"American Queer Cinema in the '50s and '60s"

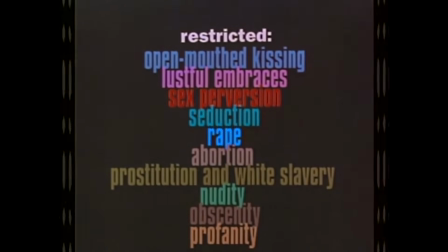4:04 The bits of queer representation that did make it past the strict censors had to mold to the politics of the time to avoid the cutting room floor.
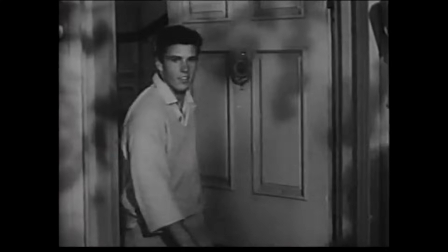4:15 1950s America was defined by fear. Fear of communist subversion led to domestic containment,
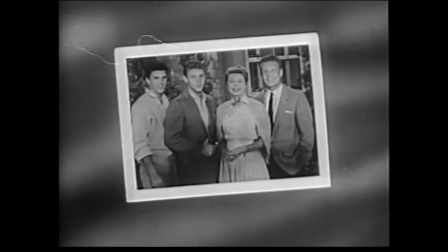4:21 the promotion of the stereotypical suburban nuclear family, and staunch anti-intellectualism.
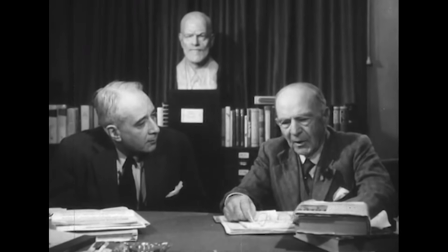4:27 Fear of sexual subversion led to the rise of psychoanalysis, exemplified in the study of homosexuality by the creation of the Kinsey Scale in 1948.
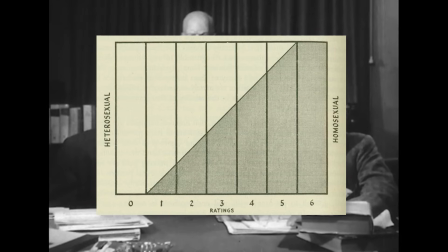4:37 Any threat to the middle-class, naive, heterosexual, all-American way of life had to be fervently stamped out.
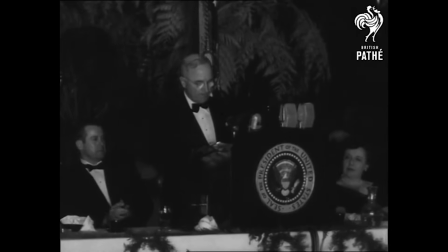4:44 Driven by anxiety about communist infiltration,
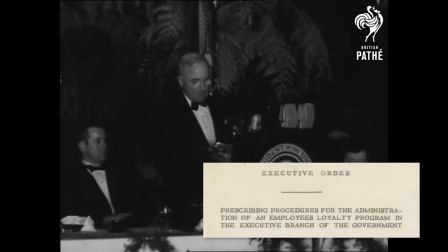4:48 Truman's 1947 federal employee loyalty program led to mass investigations of government employees.
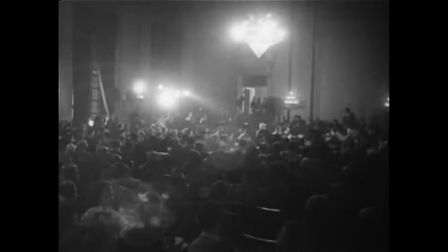4:55 The House on American Activities Committee, or HUAC, also investigated the disloyalty of American individuals.
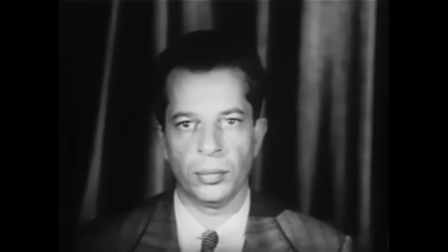5:02 This included the investigation and blacklist of the infamous Hollywood Ten, ten writers and directors suspected of being sympathetic to the Communist Party.
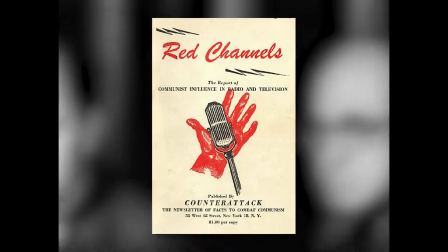5:10 After the hearings, the publication of Red Channels influenced the creation of an extended Hollywood blacklist that lasted throughout the decade.
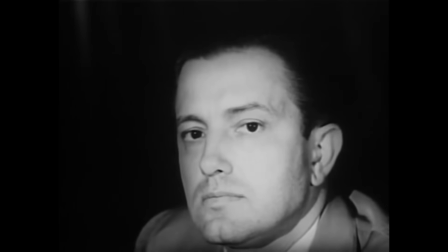5:18 McCarthyite anti-communism especially targeted gay people,
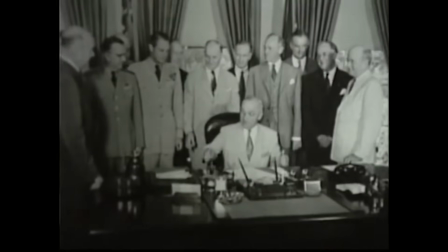5:22 who were supposedly more susceptible to being churned by communist propaganda than heterosexuals.
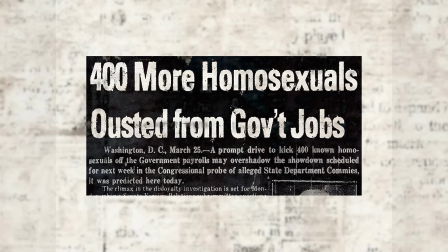5:28 A moral panic known as the Lavender Scare increased scrutiny in investigating the sexualities of federal employees during the late 40s and early 50s.
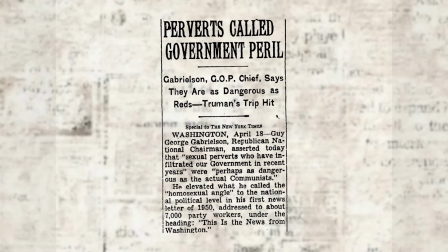5:37 Republican National Chairman Guy Gabrielsim summed up this moral panic concisely in 1950.
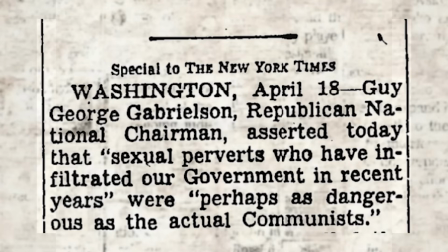5:43 Sexual perverts who have infiltrated our government in recent years are perhaps as dangerous as the actual communists.
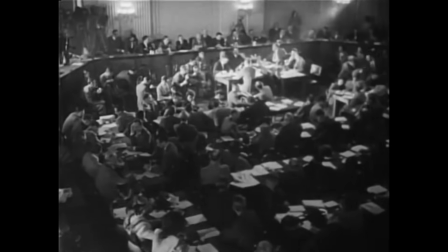5:51 Fear of communist subversion and distrust of homosexuals and intellectuals plagued the age of consensus, and in turn shaped the way queerness was represented on the silver screen.
Only people who respect themselves can ever love fully, freely.
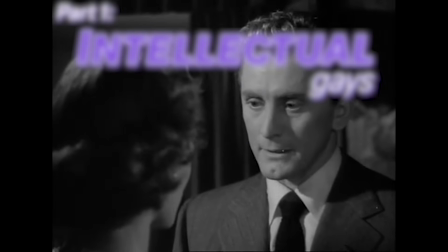6:07 I don't happen to respect myself.
Eve Harrington wasn't the only queer-coated intellectual American audiences laid their eyes on in 1950.
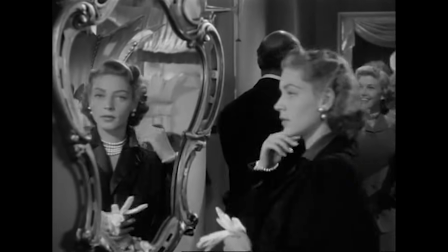6:15 In Michael Curtiz's Young Man with a Horn, Lauren Bacall is Amy North,
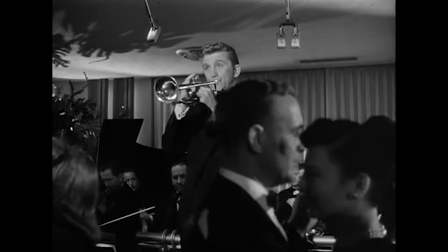6:20 a wealthy psychiatric student who briefly marries Rick, the trumpet-playing protagonist of the film played by Kirk Douglas.
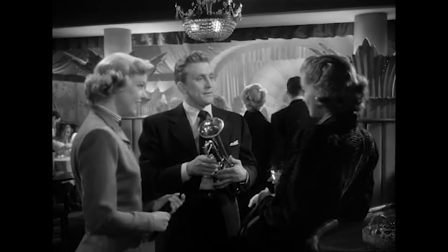6:27 She first appears around midway through the film dressed to the nines, sultry and talking in a low, raspy voice. Slinking instead of walking, referencing Latin words and subverting 1950s romance norms by verbalizing her dissatisfaction after a first kiss,
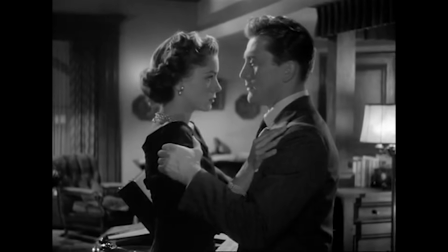6:43 and later seeming altogether uninterested in her heterosexual marriage, Amy is coded as a sensual queer woman,
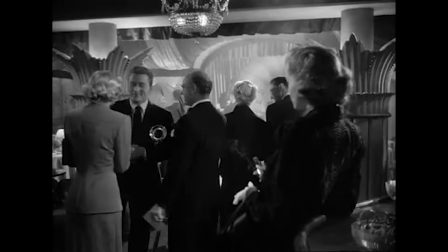6:50 representing multiple fears of 50s Americans. By nature of being both queer-coded and a highbrow intellectual,
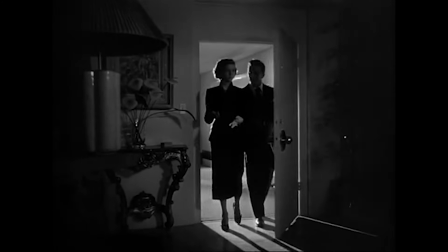6:57 Amy North emphasized for American audiences that these two qualities easily corrupted by communism were intrinsically tied and dangerous.
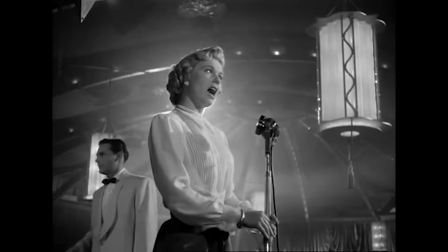7:05 Before he meets Amy North, Rick first meets Joe Jordan, an all-American singer played by Doors Day.
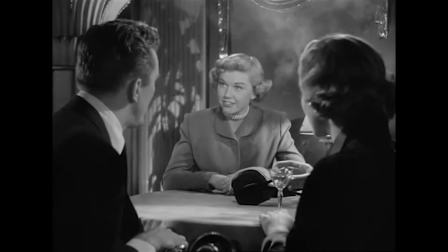7:12 The stark contrast between Amy and Joe helps to frame Amy as unconventional, intellectual, queer, and distrustful.
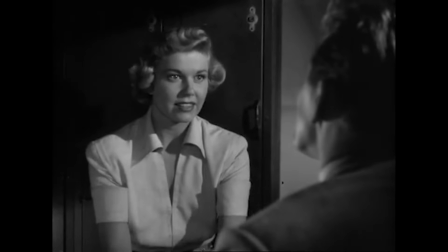7:20 Joe Jordan represents the quintessential ideal 50s woman.
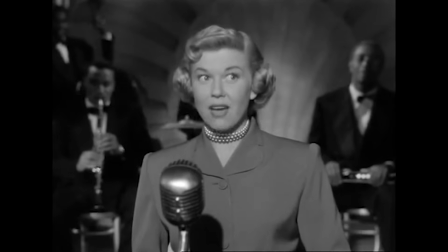7:24 She's white, beautiful, styled in modern but conservative fashion and expresses just the right amount of heterosexual desire,
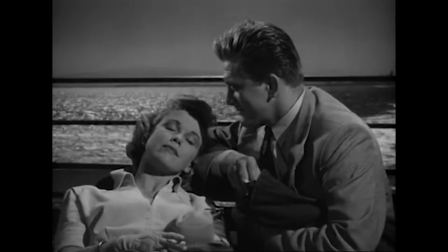7:32 enough to show that she's interested in men, but not so much as to imply she sleeps around.
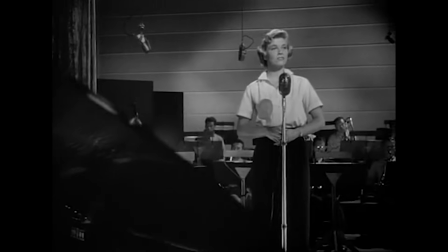7:37 She's also played by Doris Day, one of the most popular and well-remembered singers of the decade.
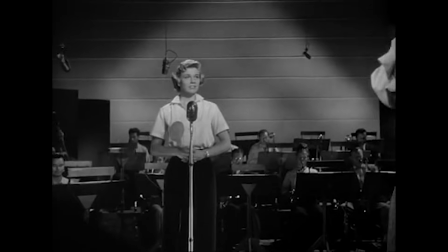7:43 Even though Doris Day hadn't reached her peak popularity in 1950,
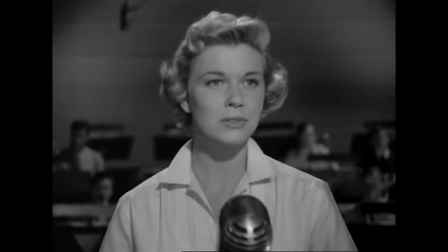7:47 her real-life status as a famous singer of heterosexual love songs helps to establish Joe's position as the ideal 50s woman.
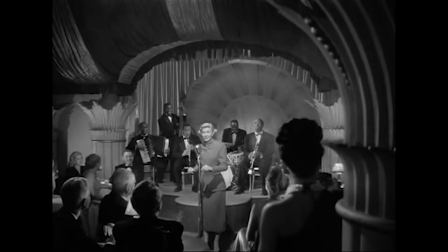7:54 Amy even spells out Joe's conventionality to Rick.